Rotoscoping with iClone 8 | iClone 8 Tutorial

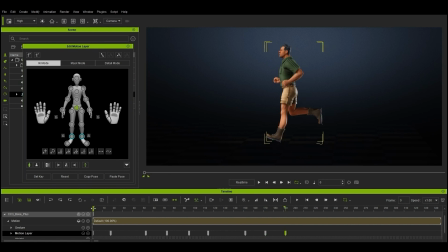245s
Now we have a basic but crude running loop where the first keyframe edit is an exact replica of the last one.
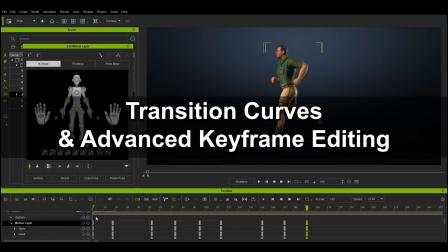251s
You may find that even though you replicated a few frames of the reference video, that the timing of the jog will still be off.
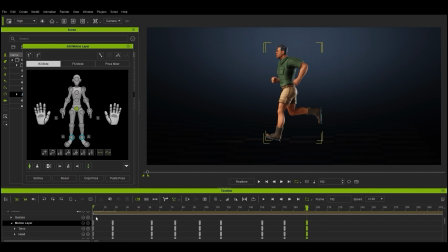258s
For exact timing, you need to replicate nearly every keyframe in the entire run, but we can cheat here a bit by using transition curves in the timeline. For a quick and dirty example, I'll open the body part subtracks under the motion layer track and right-click on every other
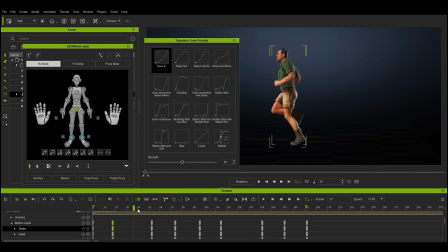273s
keyframe for the torso and apply an alternating ease-in and ease-out transition. The end result of this will be an upper body that has a bit more of a natural and less robotic swaying.
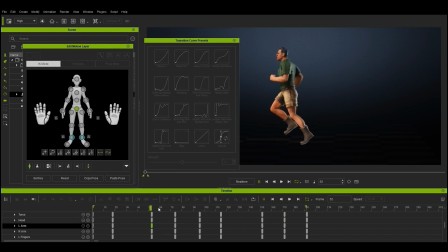290s
You can also edit other body parts using different transition curve presets. Again, it's a bit of trial and error here, as each motion will be different, So experiment with different transition curves on different body parts at different frames. You can also use the curve editor for more comprehensive editing control.
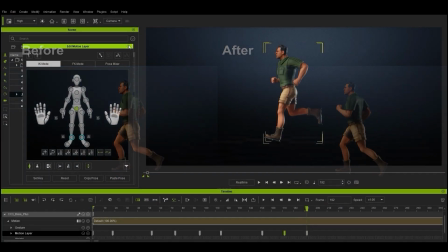311s
For more advanced editing on your individual body part keyframes, you can enable bone tracks from the main motion track.
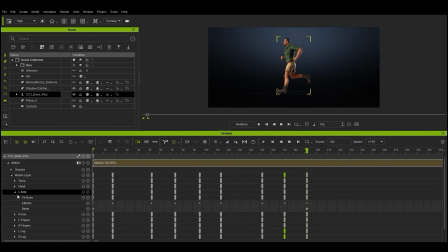317s
This will allow you to go down all the way to the individual bones in each body part and edit them individually. Generally, what you want to do with a motion like this is position the child bones progressively further down the timeline so
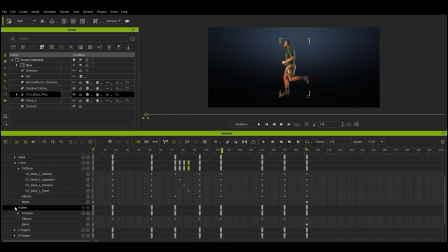331s
that it replicates the natural movement of the shoulder driving the movement of the upper arm down to the forearm and hand.
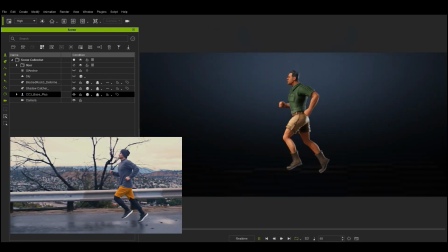340s
Once that's done, you can play back to see the results. It's not bad for something we whipped up from scratch in a few minutes.
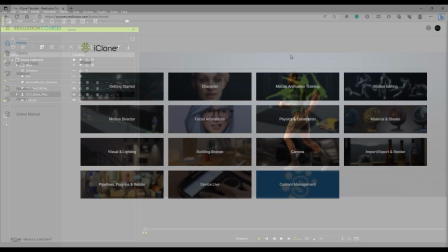348s
There are a lot of additional tweaks you can make if you have more time, and to learn about how, check out our animation tutorials from our Reallusion courses page.
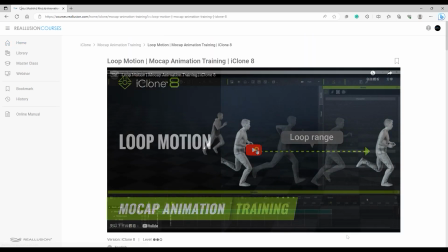356s
Thanks for watching, guys, and I'll see you in the next video.